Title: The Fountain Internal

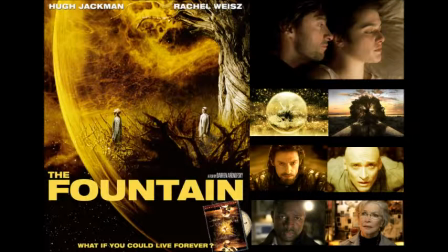The Fountain, directed by Darren Aronofsky, portrays Tom as a narcissist, who is constantly trying to find a cure for shrinking brain tumours for his dying wife, Izzy. It looks like he's doing all this research for her, but in fact he's being self-centred, only thinking about himself and how it benefits him.
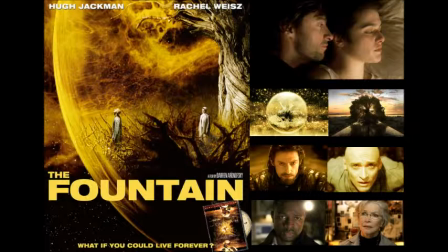He wants to keep Izzy alive so he does not have to live without her and so he can feel superior over her. He also displays extreme selfishness. He ignores the wants and needs of his dying wife.
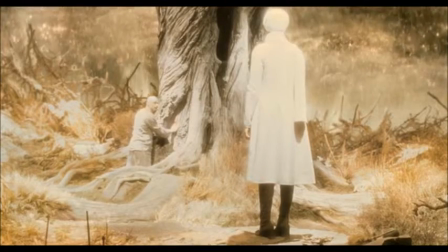Through the use of camera techniques, dialogue and mise-en-scene, Aaron Oxy is able to achieve this look.
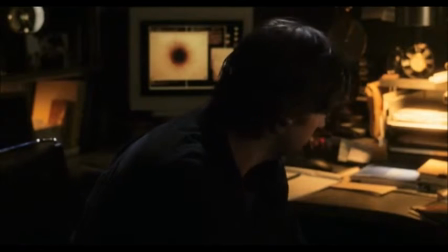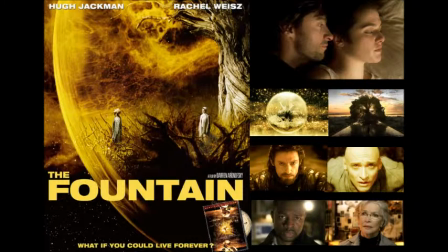In this scene we see President Tom being self-centered.
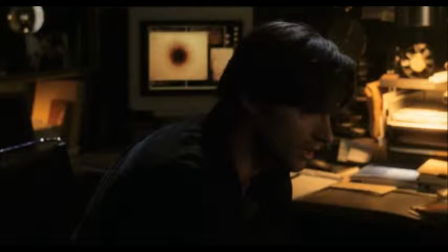Although it may look like he's doing research in order to find a cure, he's making the situation about himself by isolating himself from society and Izzy. He is only thinking of what he can get out of it.
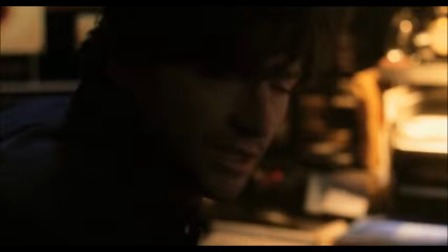By finding a cure, he is keeping Izzy alive for him, so he does not have to live without her, so he does not have to share her with the rest of the world.
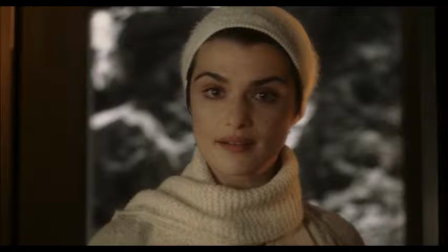He is being self-absorbed and thinking of his own needs, not the needs of his dying wife.
What are you doing here?
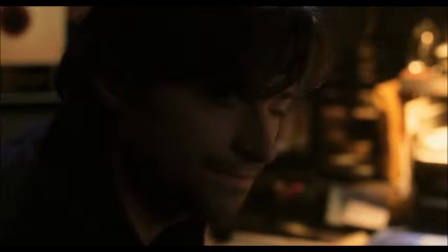President Tom asks Izzy. The tone of his voice is somewhat annoyed and confused as to why Izzy would be interrupting him.
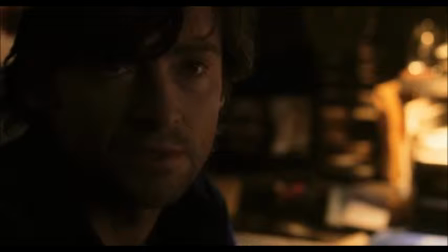Again, he only thinks of his own feelings.
Take a walk with me.
President Tom instantly declines her offer and uses the research as an excuse not to be with her.
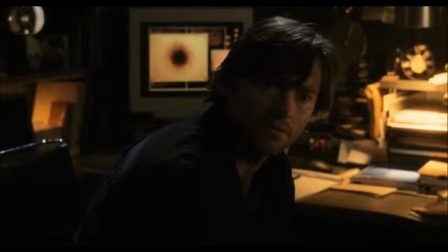I have too much work.
The tone of his voice is not impressed. He's implying that Izzy's a nuisance and should just let him do his work. The close-up on his face show President Tom's distress. He's puzzled as to why Izzy wants to take a walk, when she should know he's trying to find a cure for her. He makes the situation all about him, and we can see this through all his eye statements.
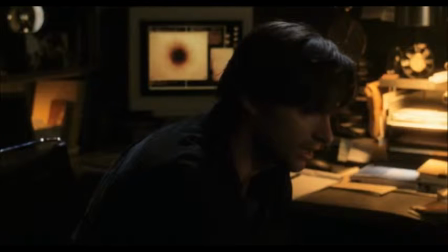As the scene progresses, President Tom lashes out at Izzy, because he's getting frustrated at the fact that she does not seem to appreciate the work he's doing.
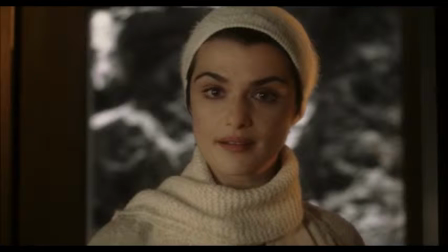Please, Izzy.
Present Tom voice deepens and the tone is much heavier. He is only getting aggressive.
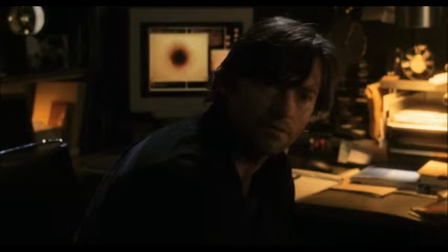In today's world, we often see this through the young people. Many adolescents now do not often think about others. They only think about what they can do for themselves or how they can benefit from a situation. Young people are less caring than what they used to be.
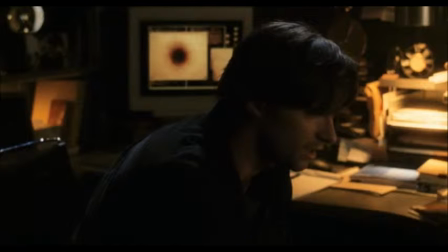A recent study shows that college students, quote, are about 40% lower in empathy than their counterparts of 20 or 30 years ago.
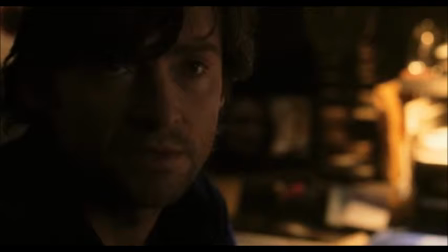Psychologist Jean Twenge has labelled the current generation of young people the I generation or generation me.
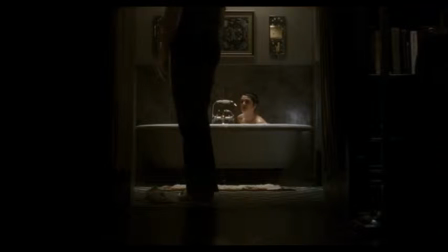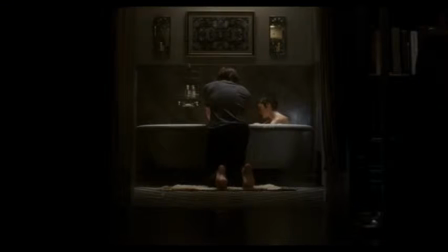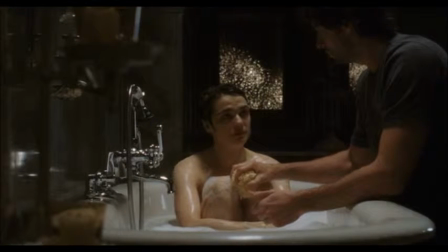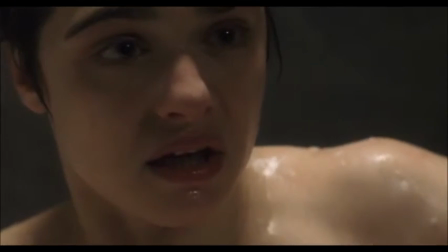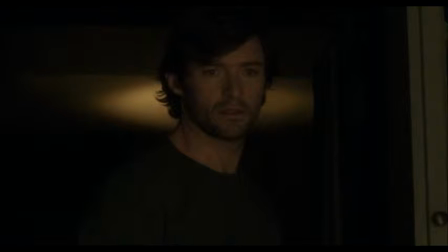Another characteristic trait of narcissism is superiority.
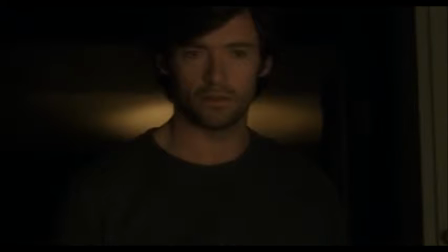President Tom enjoys the fact that Izzy is inferior towards him so he can be there to pick her up. When Izzy feels down and disappointed, President Tom is immediately there to comfort her, because he is in his own element where he feels like he is in control of the situation.
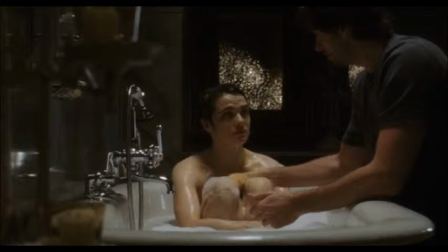In this scene, Izzy pleads to President Tom to heat the sponge up.
Wait, the sponge, I want you to heat it up.
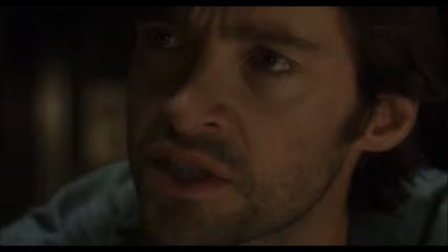The tone of her voice is weak, indicating that she is in need of President Tom, and of course he does it because Izzy has proven to him that she is fragile and cannot do things on her own.
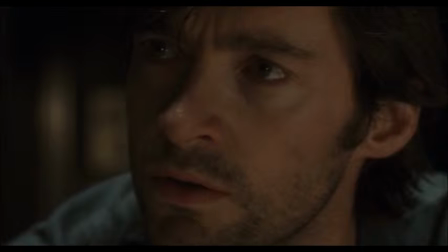The medium shot of President Tom's face shows that he feels sorry for her. so the audiences look like he's being caring but underneath it he's looking
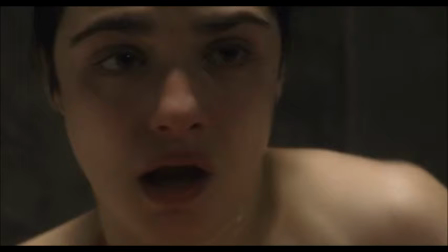down on Izzy because he thinks she's incompetent as the scene progresses there's a slight low angle of present tom's discerning face showing us that in the situation
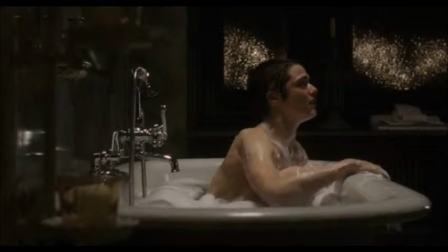he is in control as soon as she says i'm afraid present tom is now in complete control of the situation Izzy has let her walls down so he
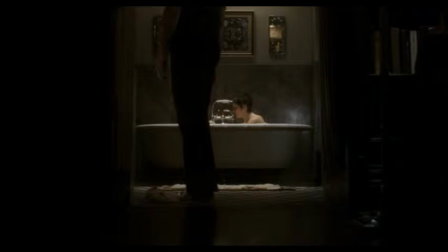can enter in power over her in today's world we often see this in the political world where A mayor or senator holds the power and
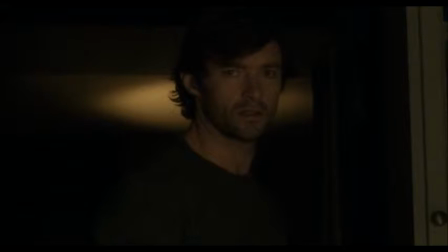feeds off the weak people who sit beneath them. They are power-hungry politicians who will never get enough.
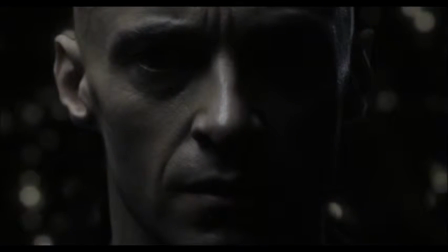Another characteristic of narcissism is being completely selfish.
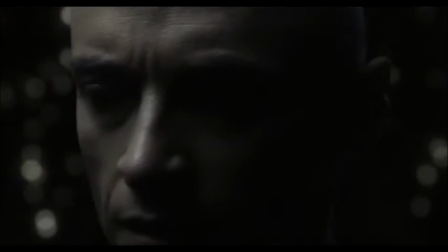Because he is dressed like a monk with a shaved head, black robes, we instantly think that future Tom is a good man worthy of our trust and anyone's trust.
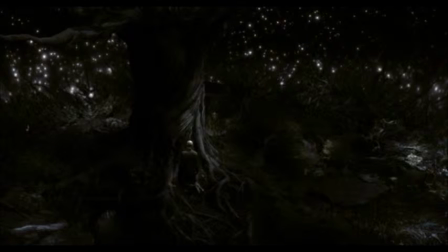But in reality he is not. He is eating the bark so he can stay alive.
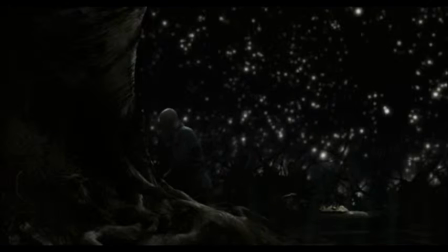His actions display complete selfishness, because the only person benefiting from the situation is him. Shichatom is only concerned with his own pleasure or benefit. He is blind to reality and has wrapped himself up in his own little world.
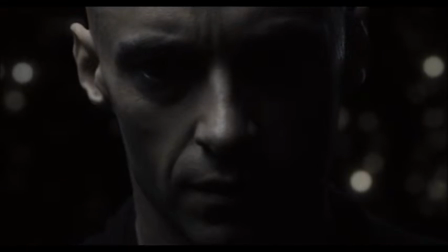Whispering words like, you're strong enough, it's okay, we'll make it. Indicates to us that he is only comforting the tree so it can live.
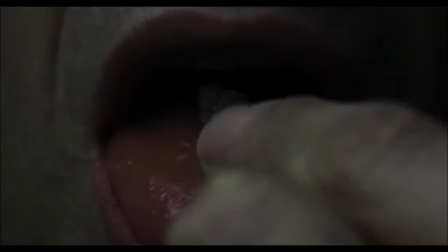The way that he and the tree are isolated together in space also shows extreme selfishness.
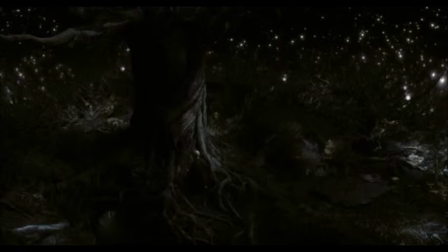He is not sharing the tree, he disregards the tree. And when the tree dies, spiritual Tom immediately blames the tree, not himself.
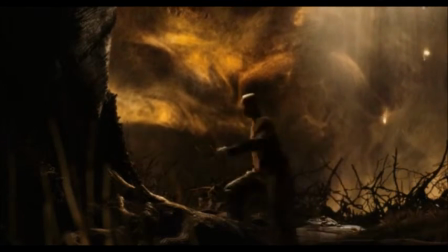He doesn't acknowledge his rude behaviour. This is obvious behaviour of someone who is extremely selfish.
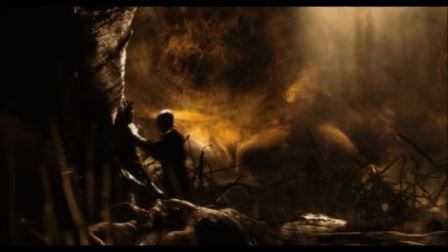He is in denial and blame and cannot accept the fact that the tree died because of him. Selfishness in this day and age can relate to humanity.
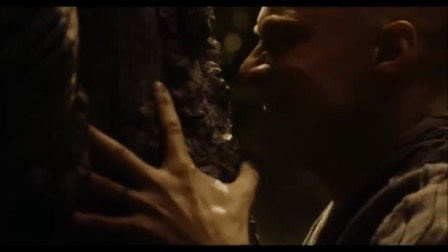The more money people earn, the more selfish and self-consumed they become. We live in a world where our lives revolve around money,
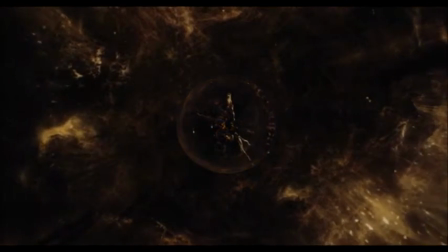and when something goes wrong we blame everyone else but ourselves. humanity becomes greedy just like future Tom did when he kept eating the tree
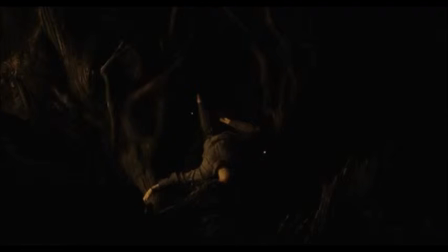because of his narcissistic ways present Tom's wife eventually dies because he has been
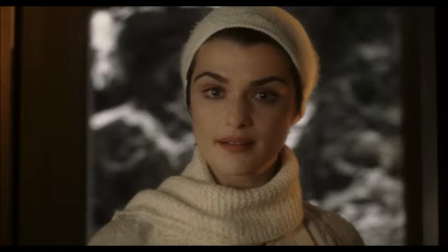ignoring her for so long with his superiority self-centered and aggressive behavior he saw his only love die and he could not do anything about it
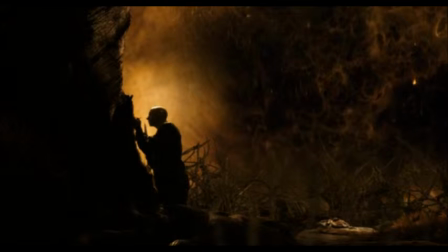this is the same for future Tom he becomes so selfish with the tree
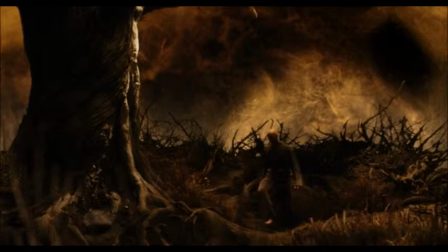that it eventually dies Aronofsky is trying to teach us the lesson that if you become too self-consumed, the people or the things that mean the most to you start to fade away from your life. The Spanish Inquisition was procedurally run by the Grand Inquisitor, who established local tribunals of the Inquisition.
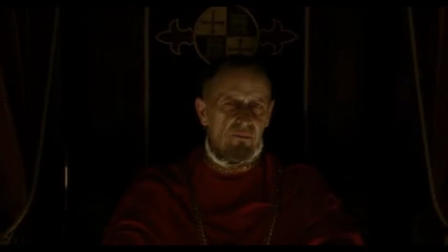This has been proven to be the darkest period of time for the Catholic Church.
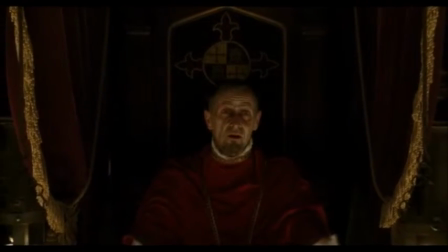The Inquisition was established in 1233 by Pope Gregory VI to fight off any Protestant threat.
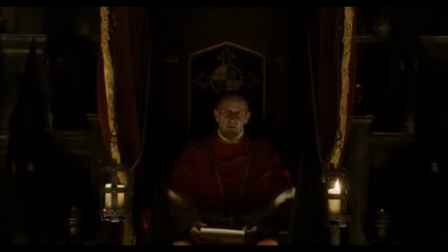The Catholic Church will go to extreme lengths to torture, dehumanise and murder innocent thousands of people who were suspected of heresy.
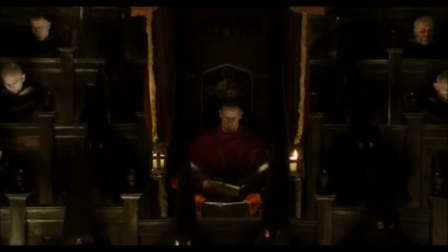We see this when the Grand Inquisitor puts people to death.
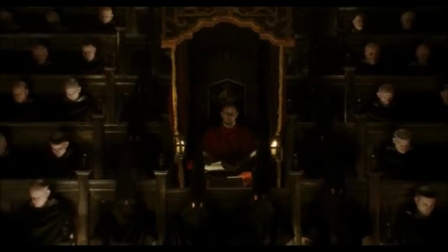There is a medium long shot of people who are accused heretics that are being hung upside down, half naked, and tied at the angles by chains.
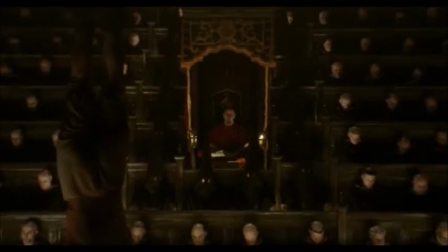As they are being condemned to death, their chain is getting loose and the accused fall to their death.
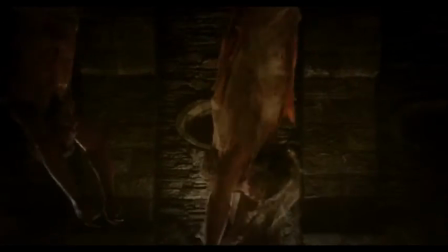This is like how Jesus was put to death. He was tried and they could find no wrong.
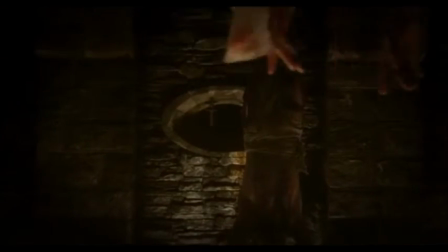The Grand Inquisitor is like Pontius Pilate condemning innocent people to death.
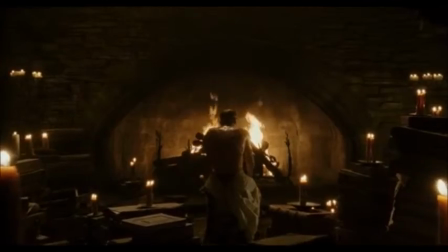This shows the lengths that the Catholic Church would go to and it shows the dark side of the Catholic Church. There's a zooming shot of the Grand Inquisitor whipping his own back.
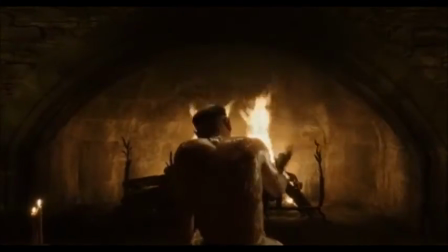To him this was the closest way to get to God through pain and by doing this he thought he was doing God's will.
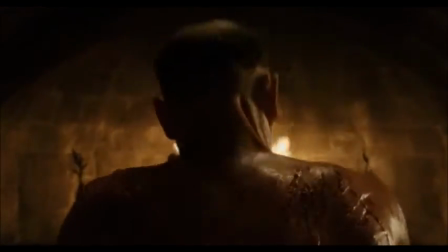As the same progresses he He spends blood into the map of Europe. This is shown by a bird's eye view zooming out.
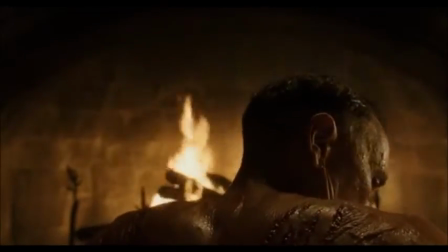This displays the greediness and the true evilness of the Catholic Church.
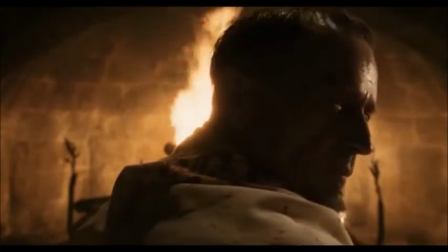His blood is a symbol for the Inquisition. By smearing it on Spain, he indicates to us that he will conquer Spain.